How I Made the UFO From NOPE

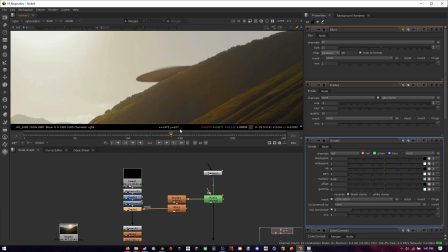(4:08)
This is a nice little detail that really made it look a lot more realistic.
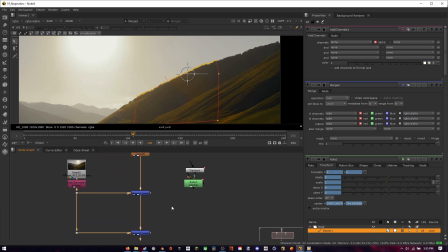(4:12)
Next for the mask we used that to create a holdout of the hill that would basically turn on at the correct
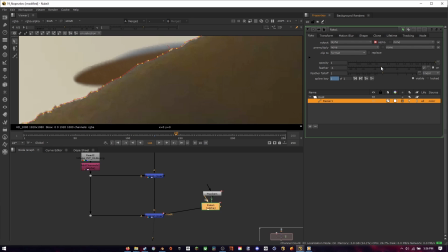(4:18)
frame once the ship kind of passes it and that will make the ship look like it goes behind the hill.
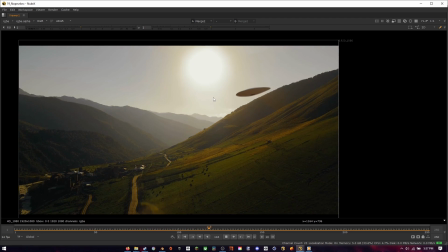(4:24)
You can think of a holdout as basically cutting out part of your image and pasting it on the top of everything else.
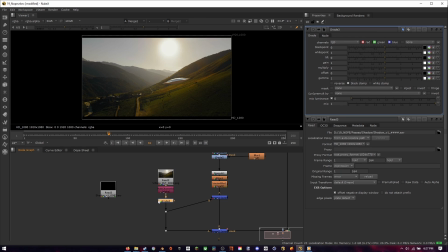(4:30)
Finally it was time to add in our shadow to our composite. I dropped the shadow into the scene and using its alpha I was able to color the footage to try to match it to the shadows of the rest of the scene.
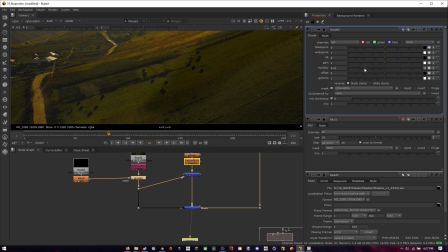(4:40)
I prefer using the alpha as a mass compared to just putting the shadow layer on top of the footage
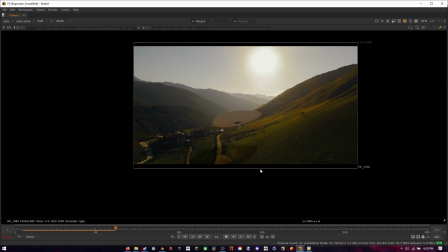(4:46)
just because I find that using the actual footage's pixels is much more accurate in recreating a shadow.
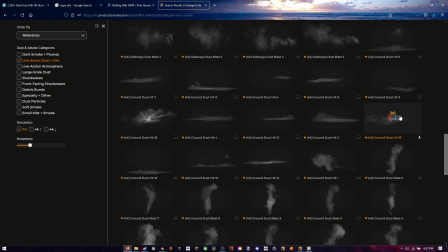(4:53)
Now I did try to get a little fancy and add some dust interaction on the ground when
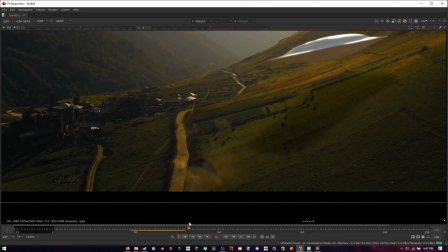(4:58)
the ship passes but as you can tell I mean just look at that.
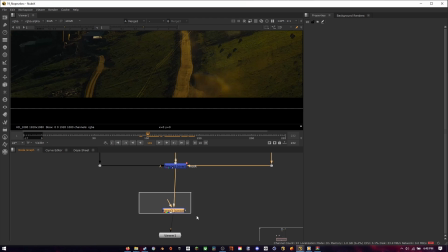(5:03)
So messing with it for a while I just decided to scrap it at the end just because I couldn't find the right element and it just wasn't tracking properly.
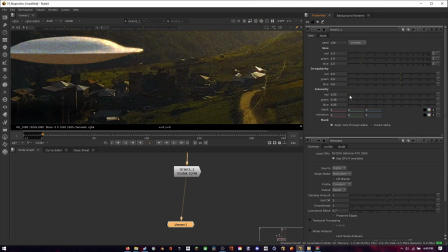(5:10)
Some of the final touches involve matching the grain to the footage and then adding some lens distortion at the end but that's about it.
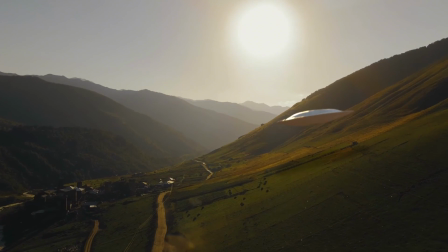(5:17)
And finally here is the final result that we got from this whole process. This shot was actually surprisingly easy to do and I had a lot of fun making it. Anyways thanks so much for watching if you could throw this video a like and consider subscribing so the algorithm gods can bless me that would be fantastic. Also let Let me know what you think of this style of video and I will see you in the next one. Peace.